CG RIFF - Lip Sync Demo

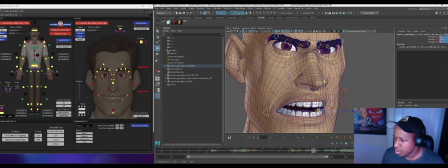(37:38)
Who do you, again, a little bit like watching paint dry, I know. Yeah, a lot of this is just kind of like feeling it out. It's like as I'm in there, you know, sometimes I you know, go too wide with the jaw and I pull back on it.
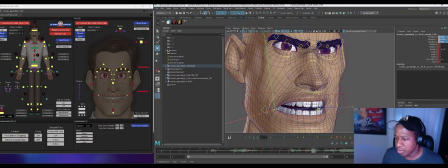(37:57)
But yeah, I know like I want to feel quite a bit of kind of like, you know, almost like forceful change. Because he's kind of talking with
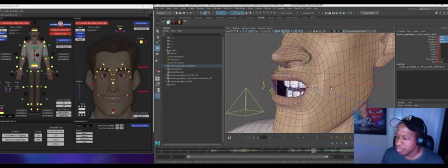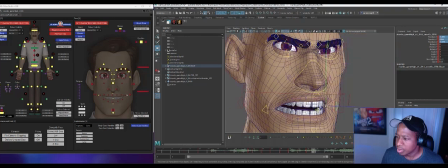(38:17)
just talking kind of, you know, forcefully. But yeah, I don't know, you know, I'm not just looking for change. I don't have like exact shapes I'm necessarily even trying to like build or work from.
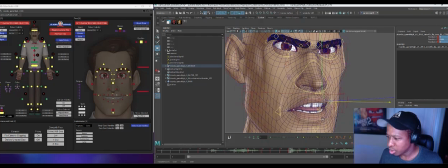(38:35)
I'm just like feeling those out as I go. That the change feels appropriate and that it feels kind of connected and you know, like there's musculature involved.
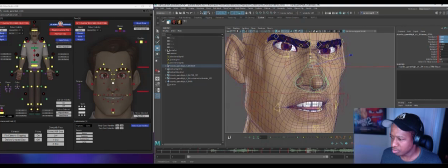I'm trying to keep this nose kind of in line with the middle of the lip. If I've gone kind of too far, just from like sliding the mouth over some of my other cheats, try to get that kind of back under control.
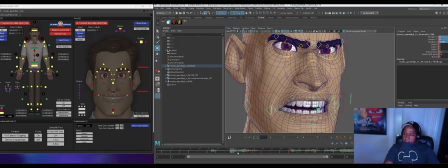(39:13) Who is it?
Right now, I feel like my jaw is not opening enough. I do think maybe I need a little more kind of change on the jaw there.
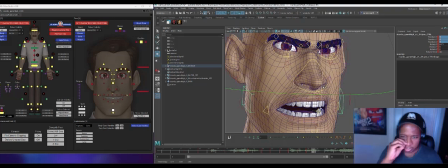(39:29)
And then we'll kind of close back into the K of think, which is not a specific mouth shape. You can kind of make that happens in the throat, the think. But I can have it
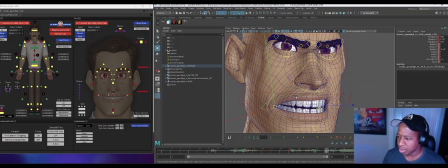(39:43)
kind of just continue a little further into that basic shape and with some jaw close there to kind of finish off that idea. Think, E, and again that's E-ur.
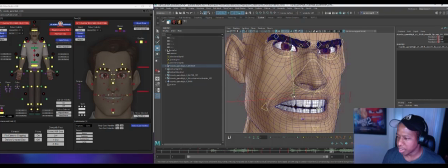(39:58)
So he's already kind of, you know, in a good E shape because of that.
So you think you're...
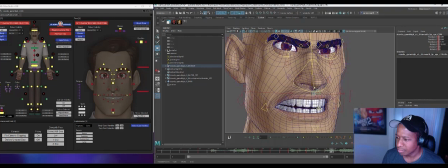Oh, I think I
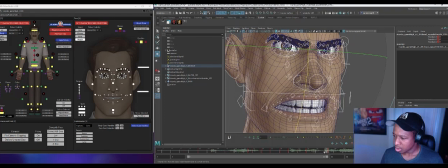accidentally got on the wrong frame. 38. I think you. So now we're going back to you.
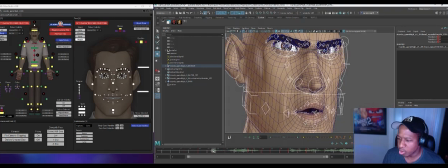(40:53)
UC. So again, I'm gonna grab a ooh. I'm gonna grab that ooh. I already made it. I don't need to just like reinvent the wheel over and over. But, you know, I usually, like I say, just kind of adjust it a little bit each time, so it's not the exact same ooh. But, you know, he's still in the same attitude.
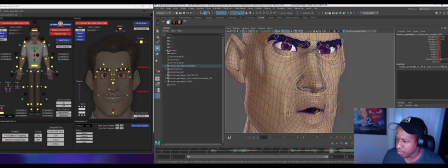(41:10)
He's not changed to a different type of attitude or anything. So this ooh, you know, is probably going to be, you know, it's a true ooh. Coming by it properly, at least.
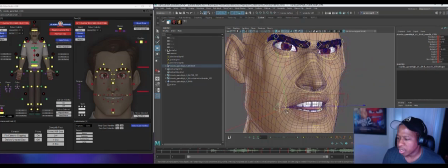(41:29)
Again, I kind of know the idea of like the path and patterns I want these corners kind of following. Let's go in there and do a little bit of shaping.
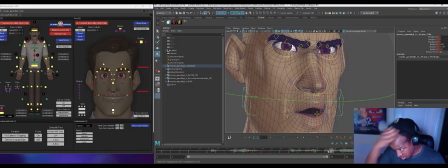(42:04)
Right now that's just popping in one frame, so I know it's going to need more than that. So I probably just will back off this 38. We'll just move to 37.
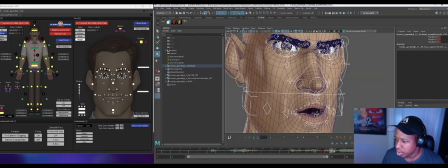(42:16)
Delete that, just so I have more time to get into this ooh. But see, right now, obviously, with 2 frames, it's even. Maya's doing the in-betweens, and so after I kind of get all of my poses in here, I'm going to go back and do some, just with my tweener right here in the viewport,
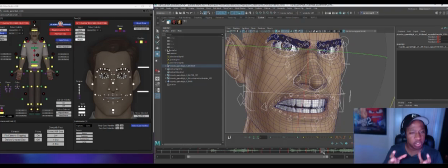(42:32)
some breakdowns and be making those decisions about, am I favoring my consonant, am I favoring my vowel? So I don't do a whole heck of a lot in the graph, even when it comes to some of this facial, this lip sync stuff, especially on this first pass. But I am, when I'm thinking about my spacing and kind of punching it up and not getting an even, you know, kind of
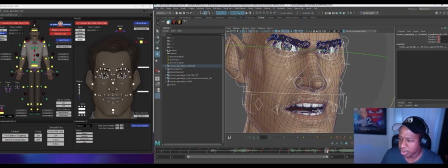(42:54)
non-specific in between here, I'll just drop a breakdown, you know, on all of the mouth and just use my tweener and sort of favor things to get a little more punch there.
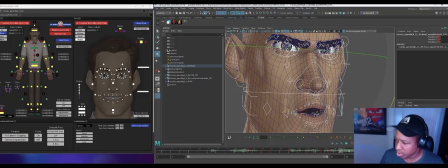(43:10)
So by 41, I'm here in the S. We'll drop another key there. I think I have S. So yeah, I might drop this as a starting point.
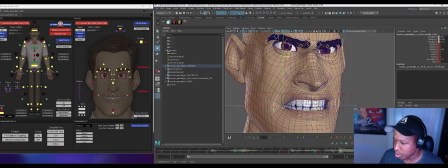(43:26)
But because I'm coming from such a narrow shape, and I know I'm going to an E, so I want to leave myself some range to kind of grow into the E. I'm going to back off of this a little bit. Keep it a little smaller, a little tighter.
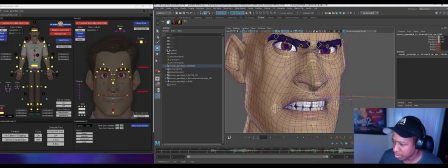Pull this whole back again against those teeth.
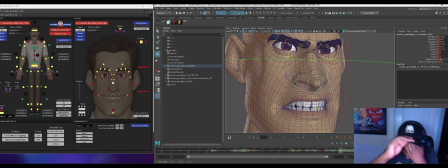(44:02)
So sometimes once I get in these basic shapes again too, I might do some pushing to see if there's some places I can get a little more arc in the overall mouth, a little squash and stretch in the jaw, some of these types of things. I'm not doing much of that yet. I'm just kind of trying to get my basic shapes figured out and in there. But
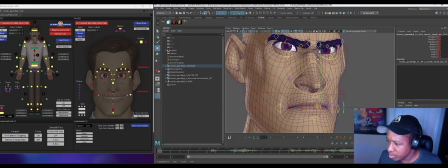so here I'm noticing I have a kind of dead frame on the nose where this is coming up and getting a little wider, but I forgot to do anything to the nose there.
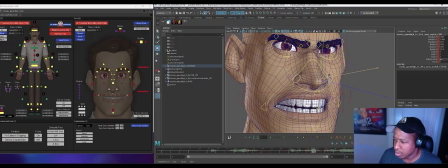(44:36)
So I might just add a little something to finish cushioning in the direction it was already going. Okay.
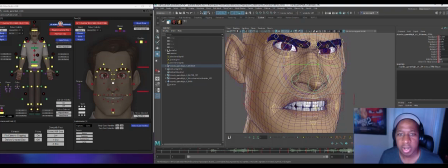(44:58)
So he holds that S pretty long. So this is another one where let's key all and then just continue kind of growing into that shape a little bit. What we're after here is tension, because he's really just, he's talking with kind of like a tense, kind of vitriol in his voice.
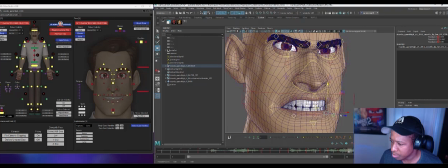Right, so we want things that feel like they're those muscles that have flexed or flexing more is what we're after.
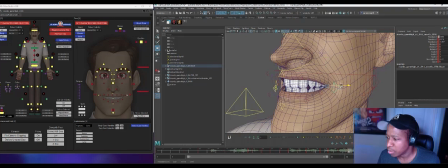(45:28)
The feeling of, so continuing in the same direction.
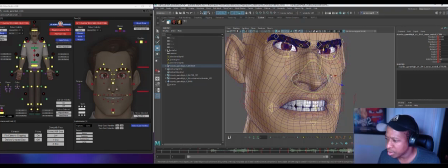(45:36)
Right, a little more tension in the nose, a little more flaring of the nostrils. This is a case
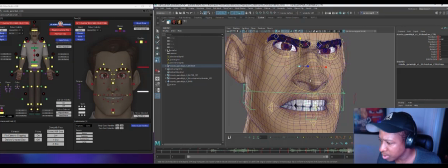(45:52)
where if I do have some, I don't know if this is even the right control, but if there's some overall kind of squash, I don't know what that control does, but yeah, this is where I might get some.